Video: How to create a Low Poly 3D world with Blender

I then used an instance of the grid effect on the different layers and what this did is it gave it a very digitized wireframe kind of look.
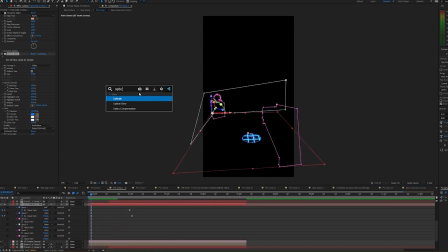(4:12)
I then used Red Giant's optical glow and this helped give it a overall brighter more vibrant feeling to it. And then I took the first mask I made, I inverted it and then I offset it by two frames. What this did is it gave it a very scanline kind of effect.
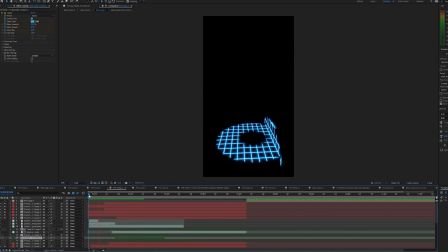(4:25)
So the digital lines kind of shoot out from my feet and they go all the way up the walls and they don't stay put in the center though, they are consistently pushing out the entire time. This could also be accomplished using blender. I just happened to do it in after effects probably took longer than it needed to but once the grid lines got to the back
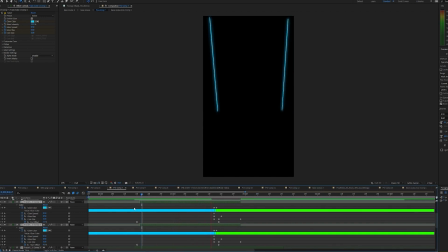(4:41)
wall I went ahead and used an instance of saber to add the glowing lines that go up the back wall that go from blue to green when it's time
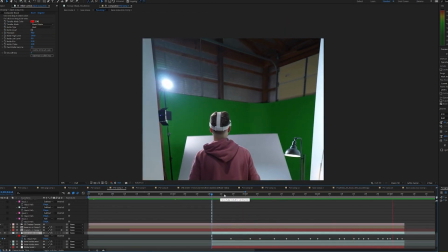(4:48)
for the wall to fall down. You'll notice that initially there was a little bit above the green screen that we couldn't just key so for
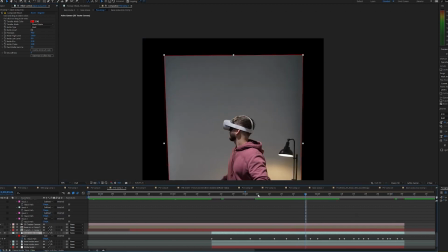(4:54)
this I just masked the wall and then hand animated the mask Once the wall was over the green,
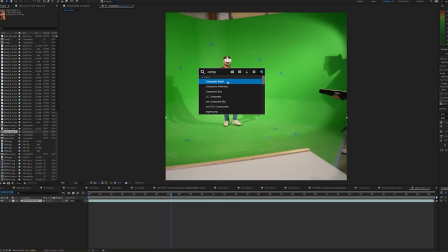(4:59)
I just used different forms of chroma keying to accomplish the rest. I personally like composite brush a lot because of how fine-tuned and how precise it is,
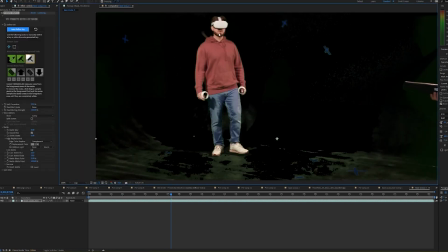(5:06)
but you could also use things like Primac Keyer from Red Giant or of course the built-in Key Light 2.
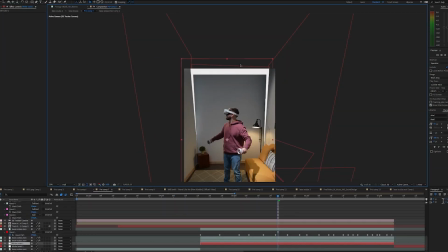(5:12)
Once this was done, I simply added a white plane in the background and I went ahead and added a bloom effect over the whole thing.
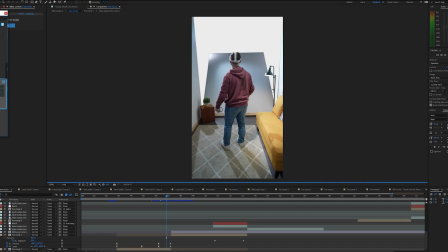(5:17)
I did this by using Super Comp from Red Giant over the composition of me in the foreground and the white background, And it kind of gave it this nice white blooming effect just to really show that it was overexposed and purely Brightness outside the room now that the wall is falling down I want to create the world that we're going to be seeing in this digital environment It's going
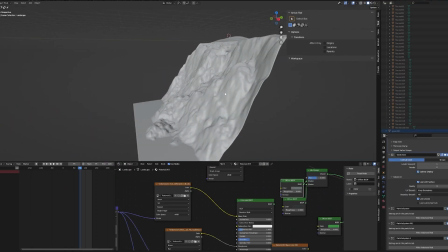(5:35)
to be a forest with a beautiful blue sky kind of at a cliff is what I was going for purple mountains I didn't want the
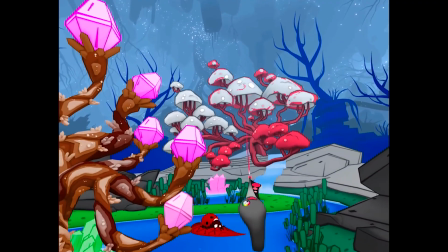(5:42)
details to be anything realistic. I wanted it to feel true to the game Which is very low poly very low geometry to create the initial landscape to look like a cliff actually just use the landscape plugin inside a blender to create this they have a bunch of different variety of options for an initial shape and then from there i went ahead and just tweaked the look until something i was happy with next up creating the grass blades how i did this is i just created
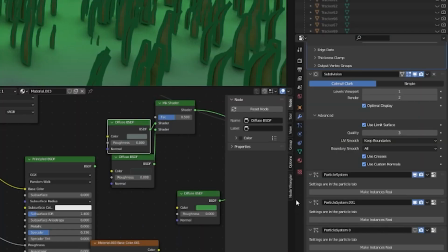(6:02)
one or two different grass blades i then used a particle system with a random rotation and i went ahead and populated the whole scene with it now because i wanted to have a very cartoony feel to this i couldn't let the grass blades be too small
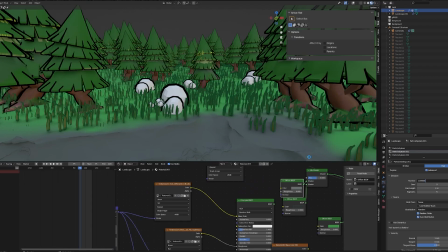(6:13)
otherwise it would look way too overpopulated or the lines would look too congested. So instead I did a much sparser set of grass. Next up I did a very similar thing for the trees.
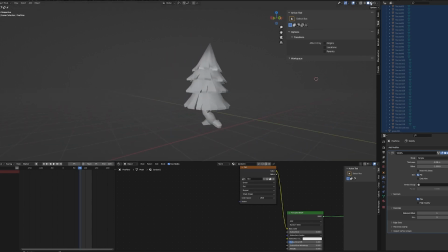(6:23)
I found a low-poly tree I liked that I could download and I went ahead and tweaked it a little bit to match the setting I had and then I populated the entire scene with that tree.
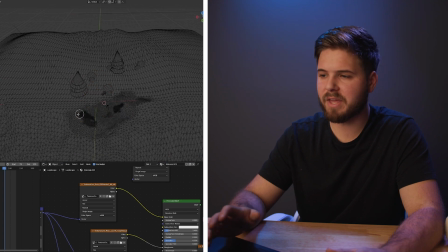(6:32)
The exact same thing for the rocks. And then using vertex groups I was actually able to just paint out the areas I didn't want trees to exist for me to have a nice opening where I would be standing in the video. With the second shot I also had to start with motion tracking. This time I actually used SynthEyes to accomplish the track.
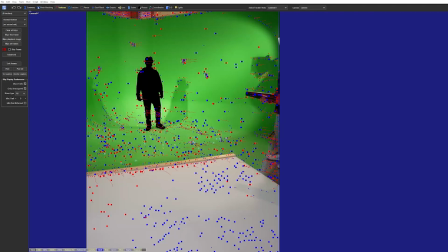(6:45)
I'm actually very new to SynthEyes. I have rarely used it. Out the box just using the default tracker I got an incredible track.
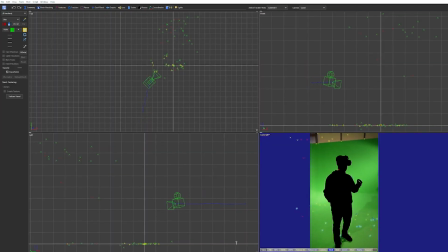(6:52)
While I first tried to do this track in After Effects and was having a lot of issues If you want to spend the money on it, it's definitely worthwhile. When I was happy with the track I had I brought it over to blender and I positioned the camera so that I would be in the scene where I wanted to be When I brought in the clip of me.
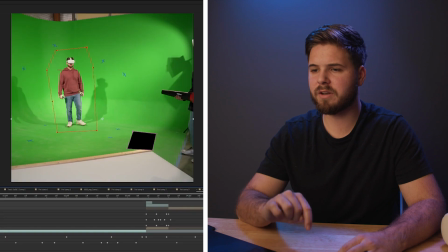(7:05)
To cut myself out the same exact thing I just created a very simple garbage mat around me,
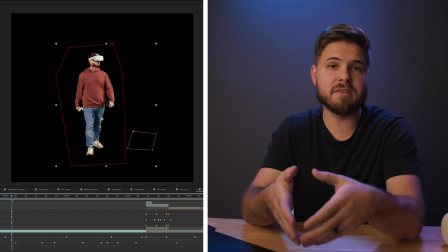(7:09)
tracked it ever so slightly in the scene and then chroma keyed anything inside of that mask with again, another instance of composite brush. Now I wanted to create this effect where I go from a digital wireframe world to the properly rendered 3D world. And to accomplish this, I simply set the scene to object mode and made sure wireframes were turned on and set to the color and the liking that I wanted. I then went and did a viewport render. And that's actually how I got this look right here. Now with the world complete, let's take a little break and see what Quinn's up to. I'm going to be working on the music for this video. My process basically of doing that is I use a bunch of sample instruments since I'm one person. Basically like I'm one-man orchestra with my MIDI keyboard. I'm kind of thinking of the temple theme in Smash Bros.
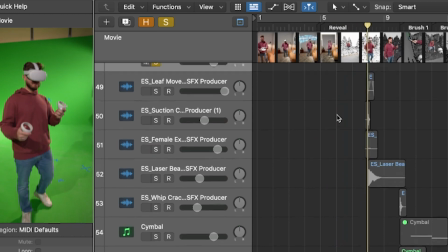(7:51)
Forming that into what we have here. When the brushes are formed, I kind of have this voice of just like a very airy exhale. Just a ha. It's mixed with like a leaf movement sound just to give it the foilage feel. A little, a suction just to give it the little pfft. And the laser beam. That was thing requested by caleb just to give it a more sci-fi feel so together it's a brushy magical and sci-fi all at the same time that's the magic of layering honestly the most interesting aspect to this for me was just trying to figure out what sounds to use for the
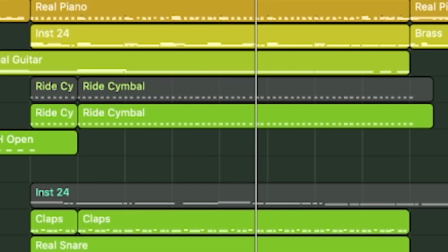(8:26)
brush strokes you can see that it's a symbol then a fast one i did the wind chimes with the birds because they seemed a little bit more magical and wind chimes always give you that feeling of magic. Now next was the audio. Now that was interesting because the music is already taking up so much space.
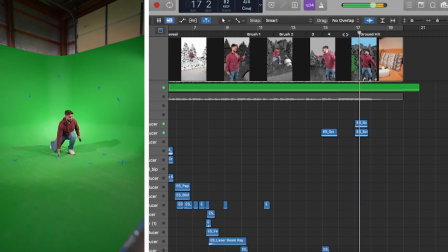(8:43)
Some things compete with each other. Like actually here at the end with this ground hit, I had a timpani roll originally, but the thing is I also wanted a very rumble sound. So I just literally got rid of the timpani roll and the music part. The tempo is decreasing at that point just so that it can have that down beat right at the ground hit. We've got some goose noises. Jordan has a wonderful talent of tweeting like a bird. So we took that audio and we put it in the intro to this YouTube video. So if you go back and listen, you can hear Jordan tweeting. Overall, I think that the audio and music aspects complement each other, but really that's it. To create the effect of it blowing up from one spot to the rest of the scene, I actually used an instance of the Boolean tool on a sphere that I animated from a small size till it filled the entire scene. I used the exact same effect for the rendered version that I had later. You'll notice for everything in Blender I went with this very heavy black outlined look to match the look of color space which if you remember has a very thick stroke mark.
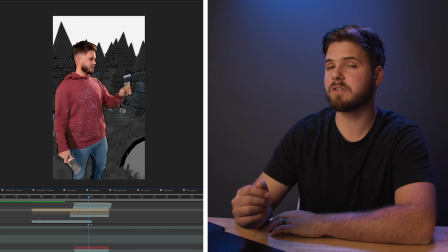(9:40)
I mimicked that look inside of Blender and then I realized as I brought myself into the shot as well I kind of wanted to mimic the look with myself.
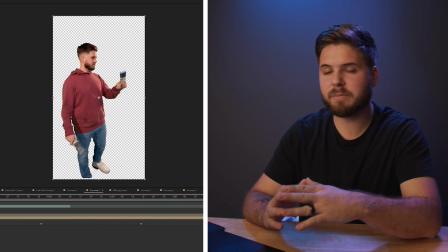(9:46)
So to do this I literally just duplicated myself, set a simple choke to reverse so that actually gave me an outline and set the fill to black. Now for the transition of me wearing the headset and holding the handles to me holding paintbrushes with nothing on my face Austin came in and replaced everything on me but
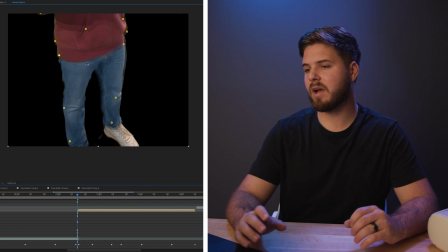(10:00)
the takes weren't perfect they weren't matching up exactly right so I had to use a bit of puppet tooling to to kind of
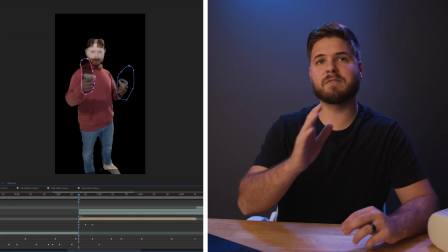(10:07)
match the two takes as best as I could and then use different types of masks wiping for for the transition from one to the
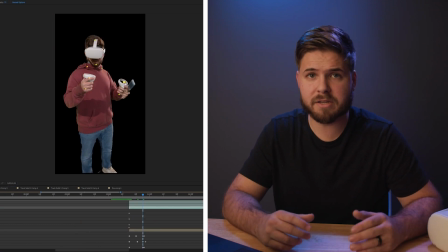(10:14)
other I also had to do a little bit of extra key framing as far as the position scale and rotation but overall it looked pretty good and to hide
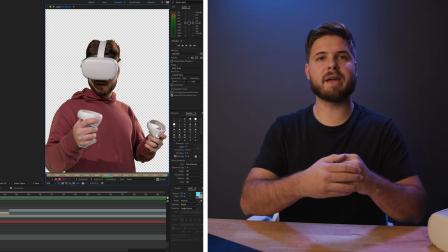(10:21)
a little bit more of the imperfection I actually added a blue scan line just like the world around me to my hands and to my face which were the two most obvious transition moments.
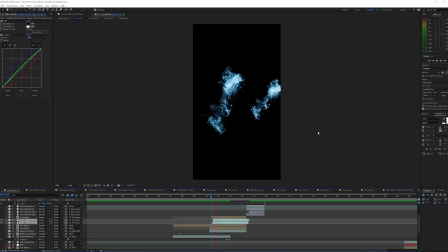(10:30)
I then went over to production crate and grabbed a very cool magical pixie dust kind of explosion and I added it to my hands just to add another level of fantasy to it. Now for the next few shots the camera is mostly still and I am simply doing different actions whether that be painting something close up or a wide shot of me painting something.
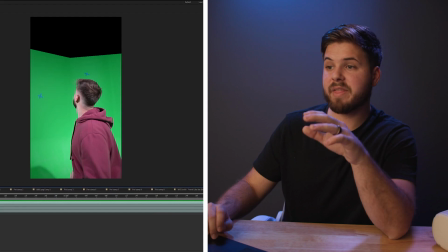(10:46)
I rendered out still frames from each one of these shots and I brought them over to blender. I then matched the camera and blender as best I could to each one of those frames and I did that I was actually able to
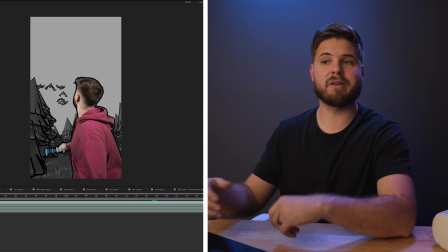(10:55)
render out just a single photo and use that as the background for the the assets I already had of me painting.
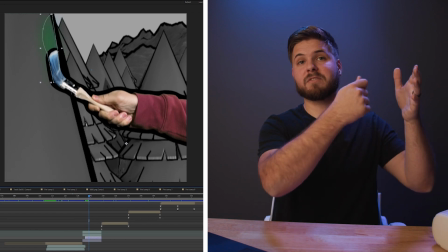(10:59)
For the transition from black and white to color, I animated a mask from wherever the paintbrush would hit to where it ended.
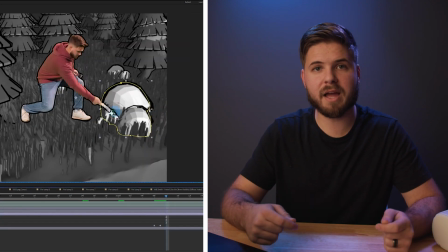(11:05)
Once we've established how the paintbrush works, for the rest of the world whenever a paintbrush hits something, I would simply just have the color explode from wherever the paintbrush was to the rest of it. Now for the shot of me painting the birds as they fly overhead,
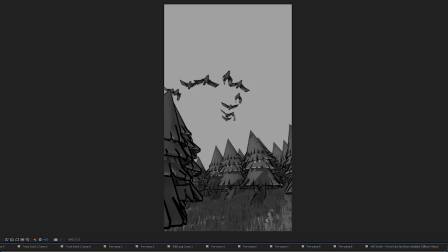(11:15)
I actually found a flock of birds on Sketchfab that I could buy and then all I had to do is import the flock of birds and then parent it to an empty that I can animate across the sky. For this final shot as I hit the ground there's a shockwave of color out to the rest of the scene.
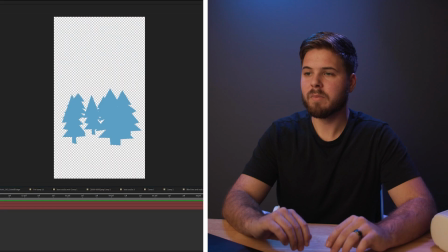(11:26)
This time I took the tracking data not only to Blender for the 3D world but also to After Effects to create 2D masks that I could place in z space. Z space? What is that? I don't know it sounds so weird. I then create a mask for different elements such as the trees or the rock in the foreground or the ground plane itself.
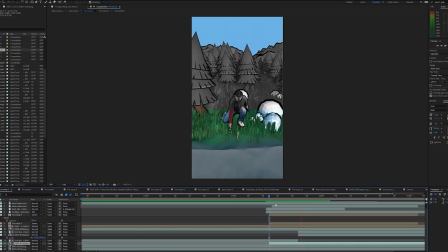(11:41)
These masks are going to be used for the transition from black and white to color. That being said I created a second mask to all these different planes that was set to intersect and I had that animating out in a radial fashion. What this does is wherever the first and the second mask intersect, that's where the color version is going to live until it fills out whatever that mask is, whether it be the trees, the sky, the foreground, whatever.
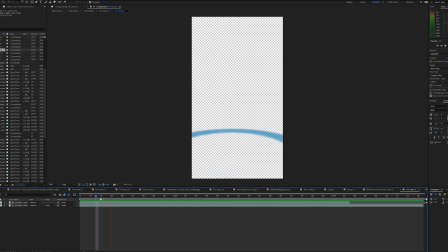(12:01)
I took all the layers, pre-composed them, duplicated it, offset it by a frame, and this would give me that scanline effect once again using optical glow for an added sense of vibrancy. An added sense of pow. Magic. I don't know. An added pizzazz.